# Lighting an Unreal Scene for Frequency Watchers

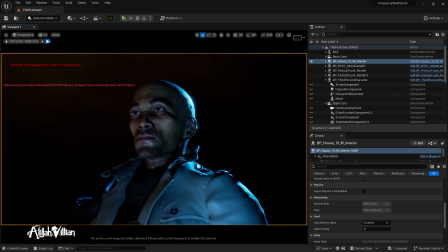0:22 So uh, we're gonna be lighting some.
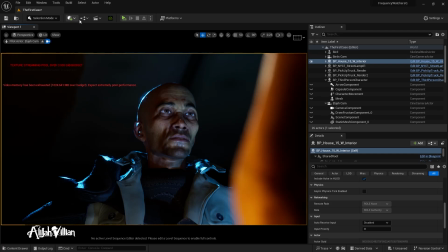0:27 We're gonna light this scene. Um, and it's all dependent on
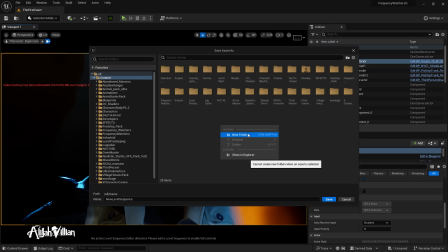0:36 various parameters, like in your mind, of how something works. I usually don't prefer to work um,
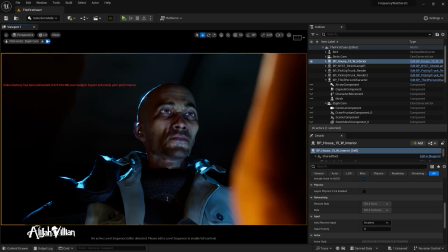0:45 without some kind of mentality or idea about the scene.
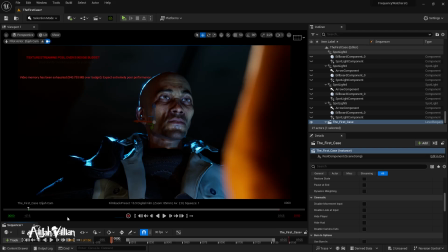0:50 So there's this overcast in the narrative and the story of Frequency Watchers of the moon,
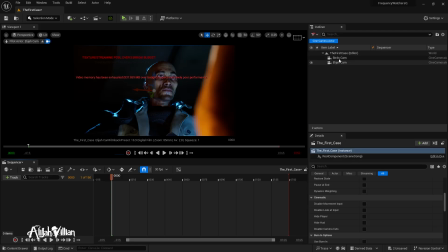0:57 and it casting a certain blue. No one knows where the blue rays coming from, but it's this overarching mystery of the story.
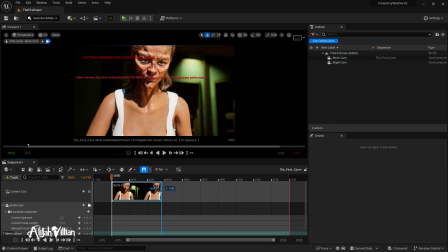1:07 So we are
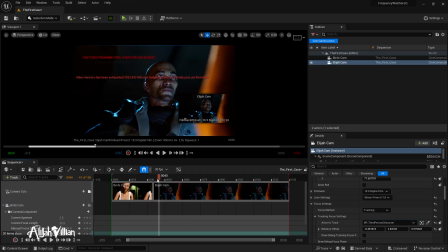1:10 pushing forward in this, and I'm gonna go and I'm renaming the scene,
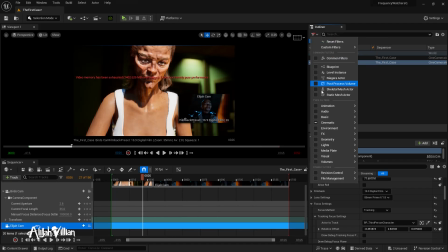1:17 and then now I'm going to focus in a little bit more on the lighting, and then
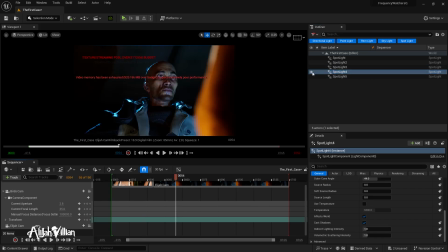1:25 I'll even go ahead and speed this up just a tad to make it a little easier even to
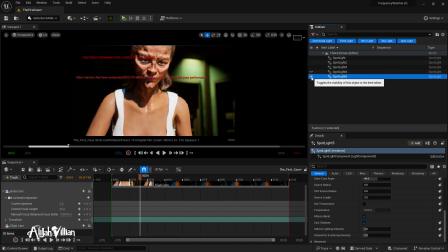1:37 I'm gonna speed this up.
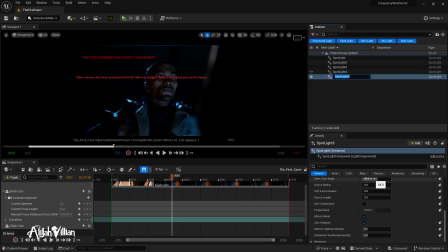How much is this? Okay.
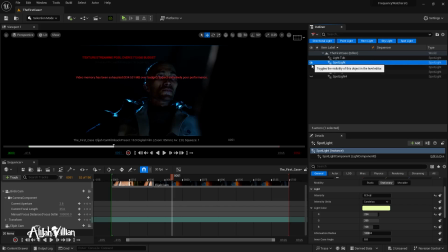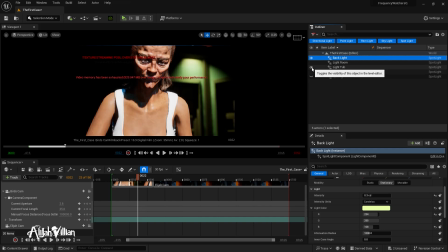2:11 So I'm gonna begin lighting this scene here. This is, of course, a video sped up, and this is a scene
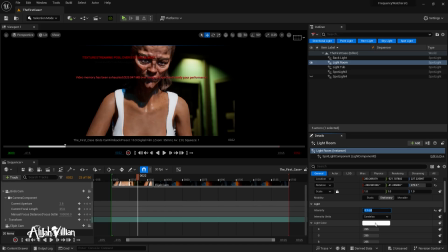2:21 with Elijah, the main character in Frequency Watchers, in the house with the main villain Bird. And in the story, there's a blue overcast around the world at nighttime.
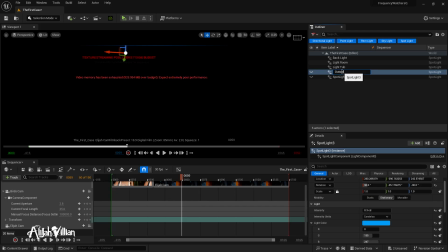2:34 A lot of people don't really know where it comes from. It's part of the mystery of the story. And so he's meeting with Bird because there is a sick
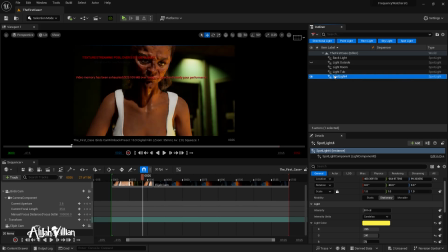2:48 patient, call them patients, that is located inside of a tub inside of the scene, and they put them inside the tub with ice to slow up what they call the changing.
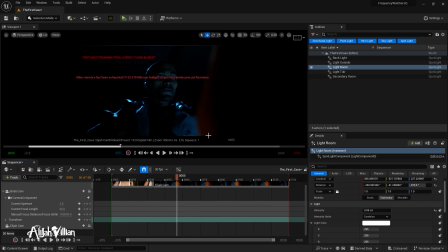3:07 And so that's Bird. And so I decided that because this is one of the first times you see her, that it's important to introduce her with the warmth and the light on her face as such.
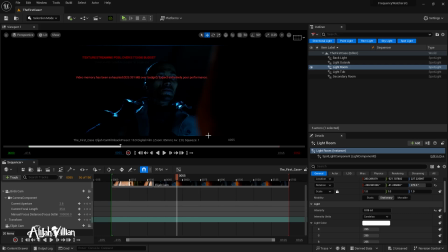3:23 And then for Elijah, we keep the blue
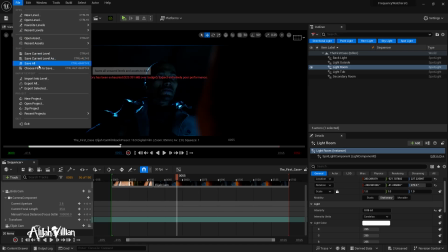3:30 moonlight mystery lit on him,
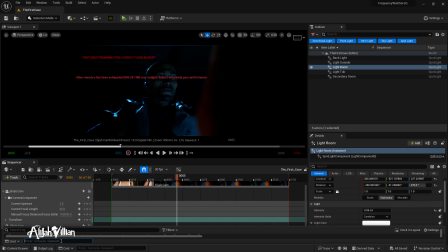3:35 mainly because you see him later in a scene where it's more of a close-up. So I try to keep that in mind, even with modular and procedural gameplay,
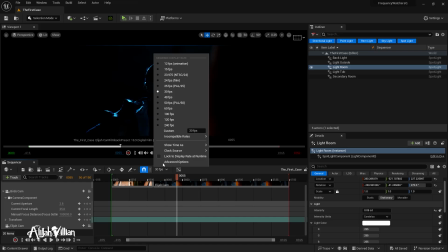3:47 that this still is not the main scene for him. So in other words, we can call that a scene about her.
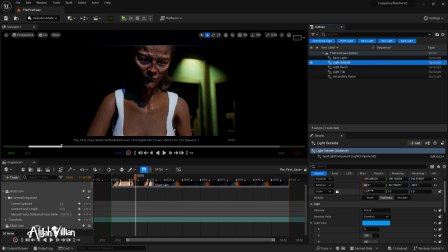3:56 And because it's about her, it's better that she represents the warmth in the scene, because it's from her perspective, essentially. And so we'll put a couple of different lights in there.
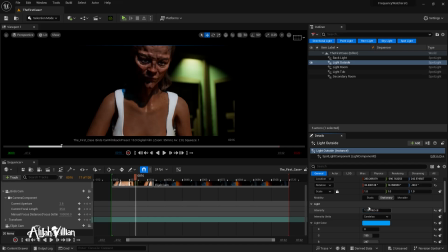4:11 The backlight that's lighting the green wall behind her. Wanted to accentuate the green because she has
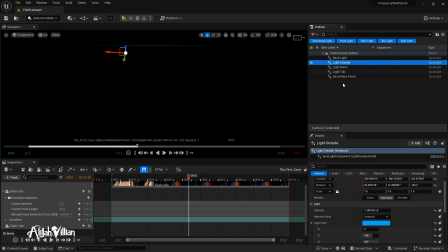4:19 actual hazel eyes, but it's really, green and hazel go together really well.
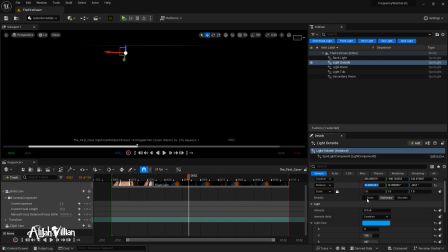4:25 And inside of this narrative, she's challenging Elijah to understand the changing in a different way, and that it's maybe possible that it's a good thing.
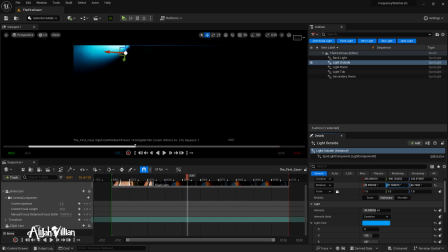4:42 So there's a conflict in that scene because, of course, as a watcher, his job is to intervene and stop any kind of alien resonance or frequencies that are
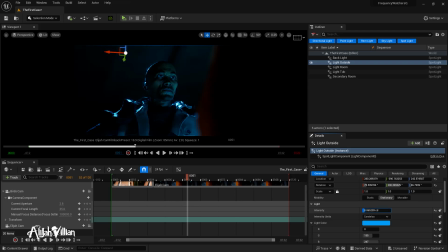4:58 challenging the peace of living as a human being on Earth. And so we'll light this.
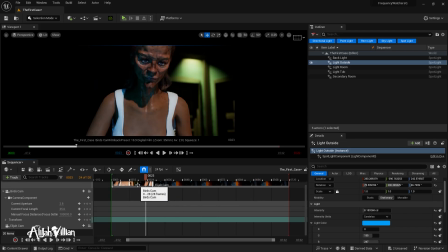5:08 We're gonna again keep him blue, and the blue for him, I like to think about what it
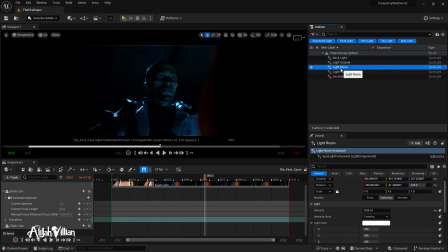5:15 what it represents beforehand, even though it's like, okay, well, it's coming from outside, but I could easily also put a flat light above him.
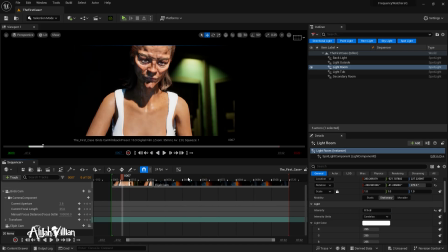5:26 But I wanted to keep that feeling of just being blue.
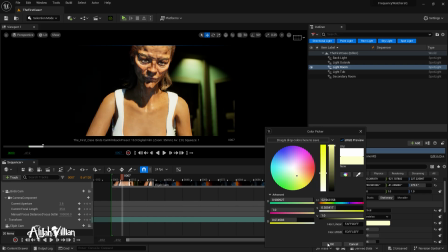5:36 And so the sadness of blue and this kind of thing.
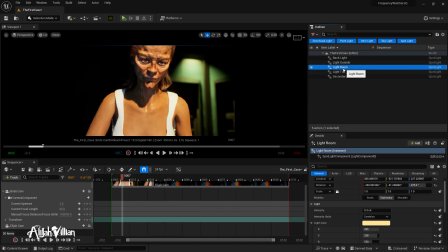5:40 I actually once read a book where it was, I think it's called The Sound of Blue or The Feeling of Blue.
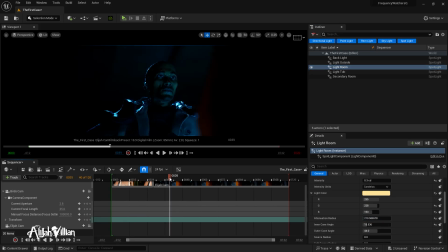5:46 And it's about just that mentality of feeling lonely and isolated.
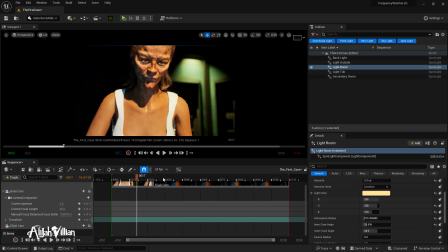5:54 And so as a watcher, of course, we're trying to correspond it properly.
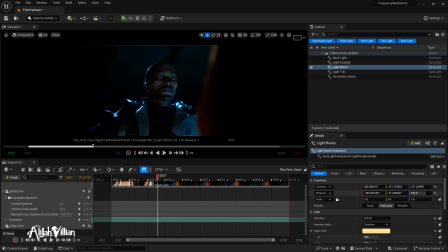6:01 A watcher is indeed a lonely soul on earth, in the midst of people who have very independent opinions on alien residents who live currently on earth. In this
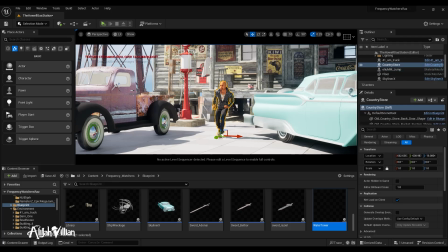6:25 scene,
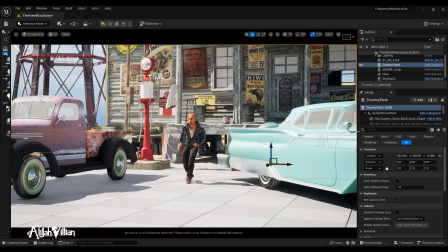6:30 when it gets a little bit, when it gets brighter, this is the
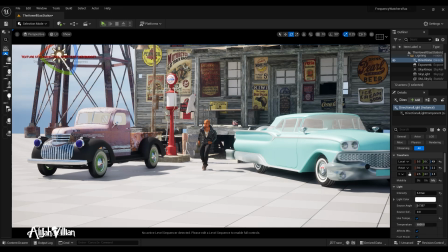6:40 ending of the scene in a way where the brightness is more representing
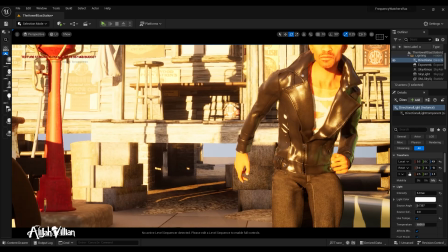6:49 highlighting and kind of making you notice
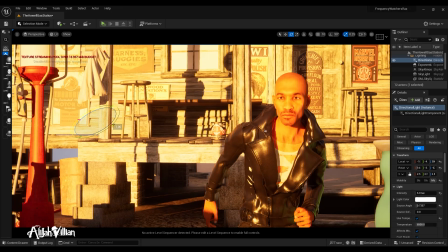6:54 the subtle details that are going on around them, and that things are not exactly as they
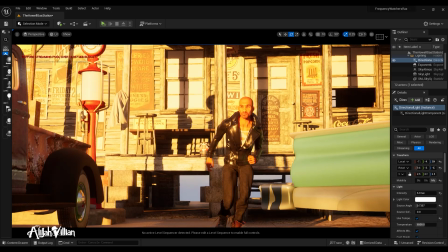7:04 may seem, especially with the intentions of birds.
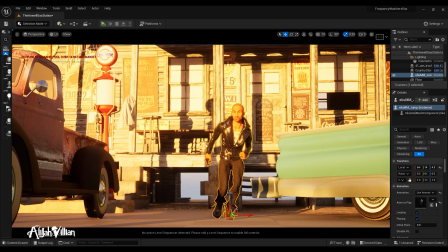7:09 So I like to play with the idea of the animated light where it changes slightly, and that way you have that varying tone in a scene.
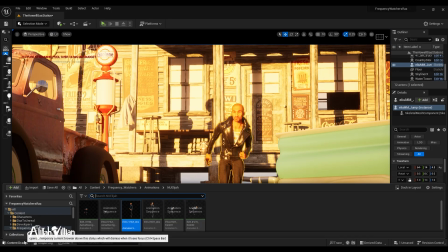7:22 And especially because I try to modulate the lighting in a way where
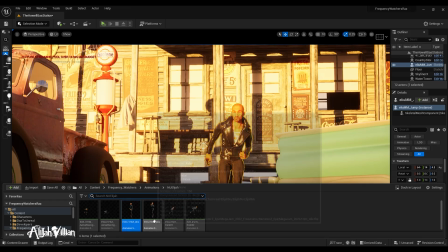7:29 it's easier directing it and putting it into play, and then using that tonal range to represent whatever you're trying to say.
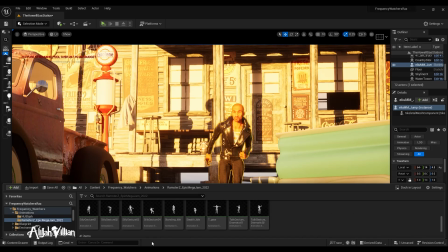7:43 So I have a particular way of doing things with that, but and here, we're adding some warmth back into the scene, just kind of playing it back and forth.
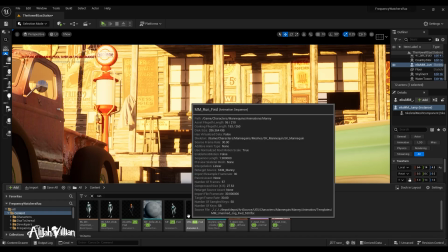7:55 And what I'm doing in the background here is I'm taking notes on the
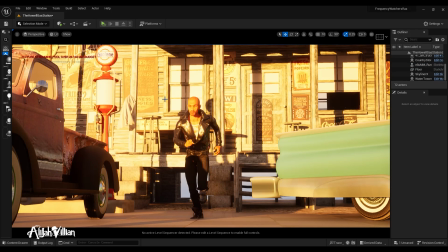8:01 rate of the light and the rotation of the light and the different brightness of the light and my obsidian notes there.
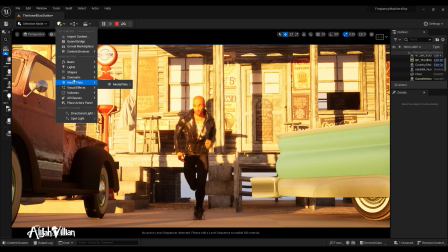8:11 And I'm doing that so that way I have a modulated range to play with.